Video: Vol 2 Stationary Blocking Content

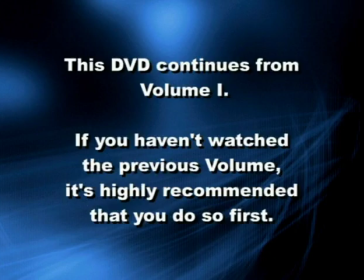[0:09]
This DVD continues from Volume 1. If you haven't watched the previous volume, it's highly recommended that you do so first.
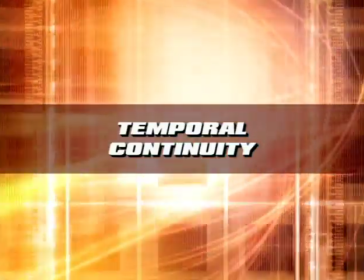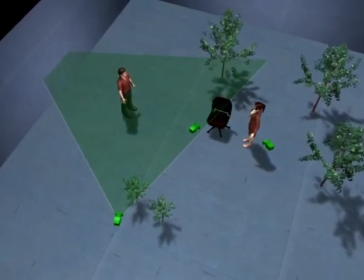[0:22]
Just as spatial continuity was about taking separate shots and creating the illusion of continuous and unbroken space,
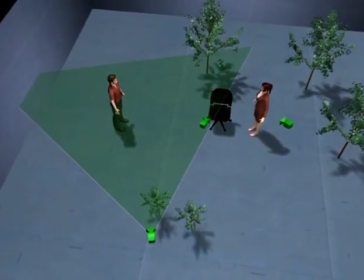[0:27]
temporal continuity is about creating the illusion of continuous and unbroken time.
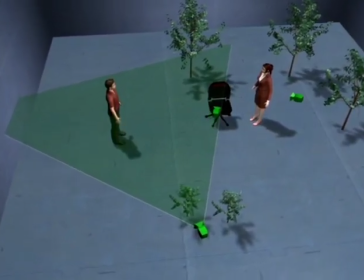[0:32]
Much of this happens in editing, but blocking and editing are so interwoven that one really can't function without the other.
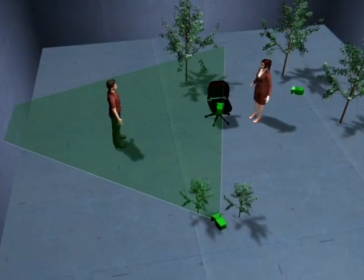[0:38]
So let's look at the essentials of editing.
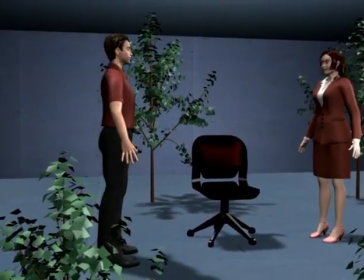[0:42]
Editing is really a harsh thing to do because nothing in our world resembles the surprise of suddenly being somewhere else, so we usually want to bring as little attention to it as possible.
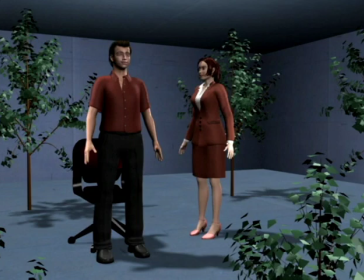[0:50]
The edits that flow best are the ones where we have something to follow across the edit because our attention is on that instead of the edit. As the man sits down, we're following his motion and we ignore the edit.
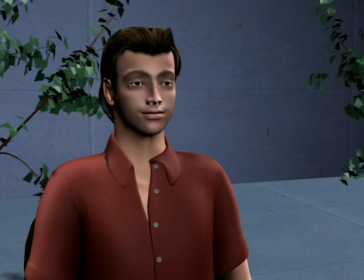[1:01]
Cutting in the middle of an action is a classic way to bridge cuts, and it works with both small and large movement.
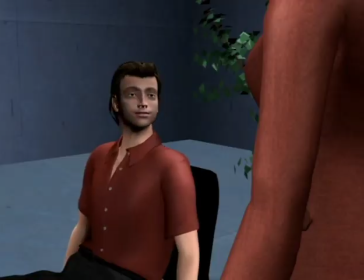[1:07]
We might sometimes even create arbitrary action to bridge two cameras that would otherwise be a hard cut.
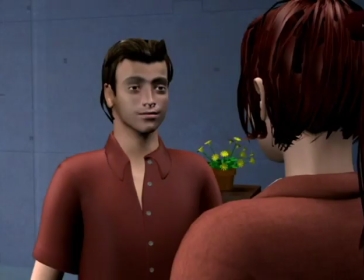[1:15]
As soon as a character is in motion, editing becomes less visible. Here we cut wide as soon as he starts walking.
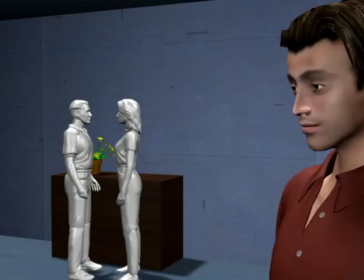[1:22]
At the end of the walk, we'll cut close just before he stops.
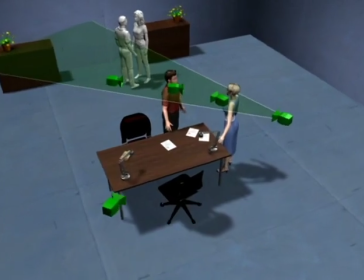[1:28]
But in static dialogue, we don't automatically have something to follow across the edit, and this can easily get choppy if we cut at random.
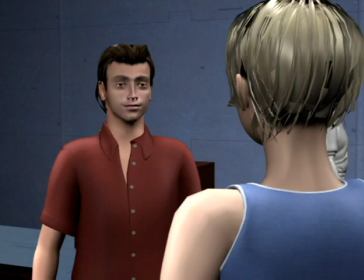[1:35]
Here we're cutting between the characters without any particular care, and every cut is a surprise. But if we guide the editing by our curiosity and desire to see a character's reaction, we're following the interaction and we're likely to ignore the edits.
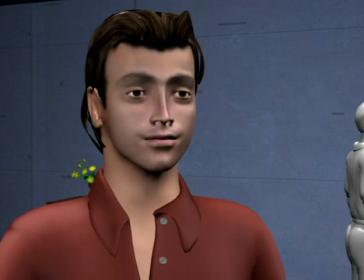[1:50]
Cutting based on curiosity is very effective because as we become interested in the other character, our thoughts shift, which mentally is already an edit. This mental editing in the viewer's mind is best illustrated with a situation where the man is saying something of great importance to the woman, but we hold back on the cut to her.
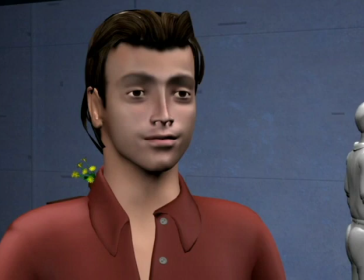[2:08]
As he keeps talking, we're now much more interested in her, and we actually want the edit.
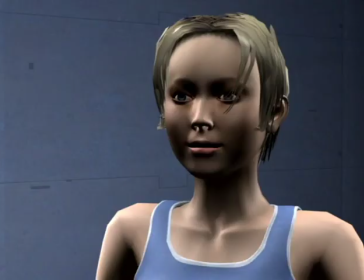[2:15]
Editing when our curiosity shifts creates very seamless edits because we already think that way.
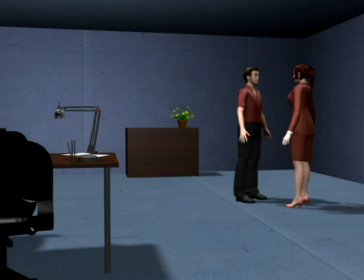[2:21]
Cutting before or after the natural edit point creates the feeling that we're either ahead of or behind the action.
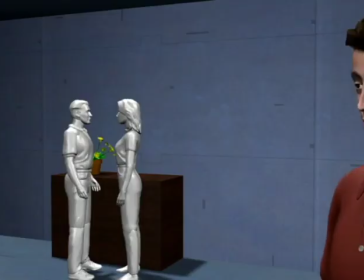[2:27]
As the man walks to the table, we cut ahead, and he catches up, which creates a feeling of eagerness or knowing something before the characters do.
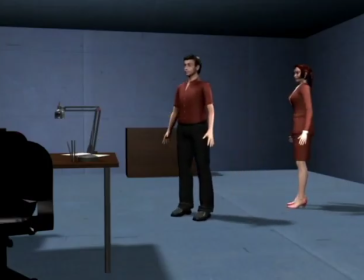[2:37]
Starting wide again, we'll let him walk over,
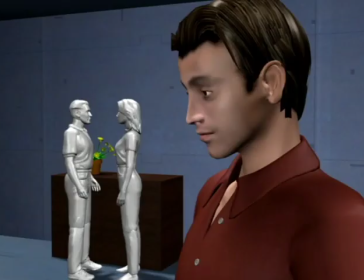[2:41]
and cut after the action, which creates a feeling of being held back or knowing something later than the characters.
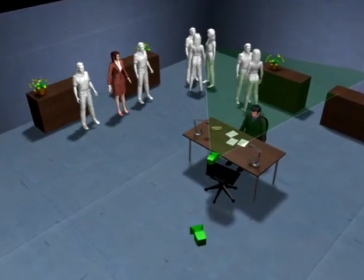[2:49]
Cutting from a static shot to one with action, or vice versa, has the effect of suddenly speeding up or slowing down the pacing of the scene.
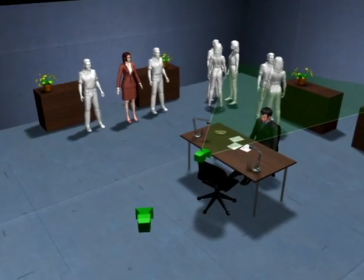[2:56]
Here we'll first start on the man in a static shot and then cut to the woman's walk into the scene.
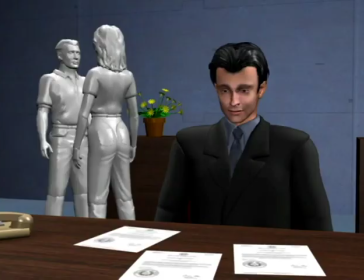[3:02]
So starting on him, we're at rest. But cutting to her, the pace suddenly scoots ahead, which makes her appear more dynamic than him.
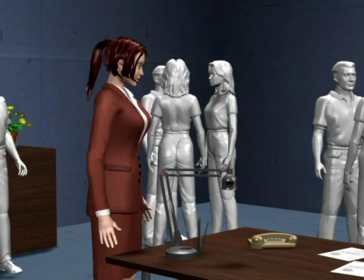[3:10]
Cutting into action usually creates a jolt and can be used for that purpose, for instance, to open a new scene on a high note.
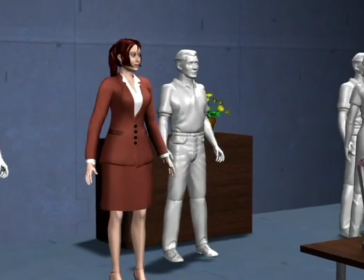[3:18]
Here we're starting on the woman and pan with her into the scene,
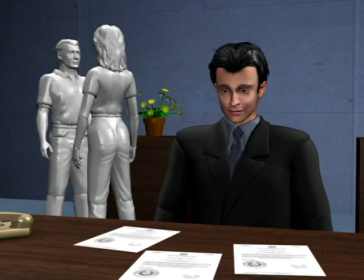[3:21]
but suddenly cut to a static shot on the man, which abruptly slows down the pace and makes him appear unmoving or rigid by comparison.
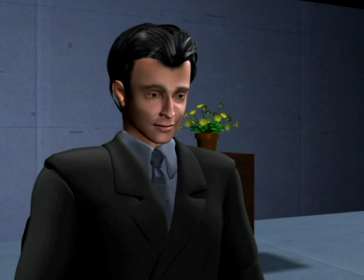[3:30]
When there's no action and nothing to follow across an edit, the cut likewise brings a lot of attention to itself, which can be used intentionally.
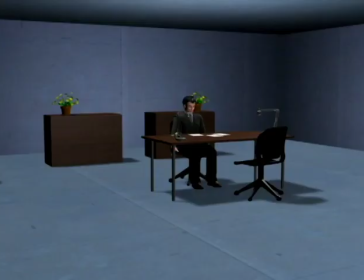[3:36]
Here the man is sitting by his desk, and as we cut wide to make him appear lonely, the cut deliberately brings attention to that.
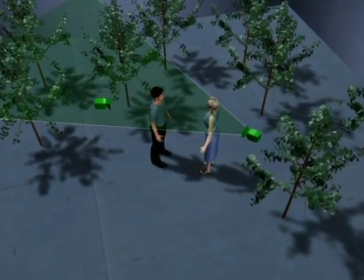[3:45]
In piecing together coverage, we're trying to create the illusion that all cameras are recording the same moment, even though they're shot hours or days apart.
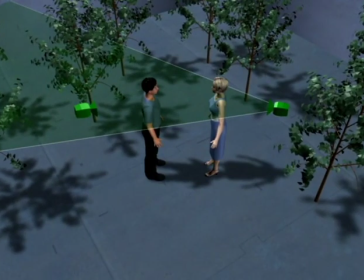[3:53]
It's naturally crucial that what we're shooting is repeatable, so that when editing, the characters will have identical postures on both sides of a cut.
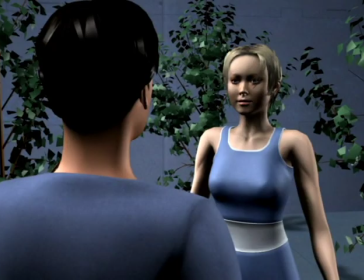[4:01]
In this camera, the man is looking straight at the woman.
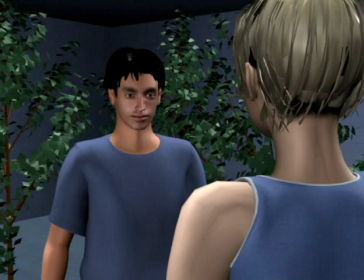[4:04]
But in this camera, shot later, he's looking into the ground while talking, so we're clearly not recording the same moment.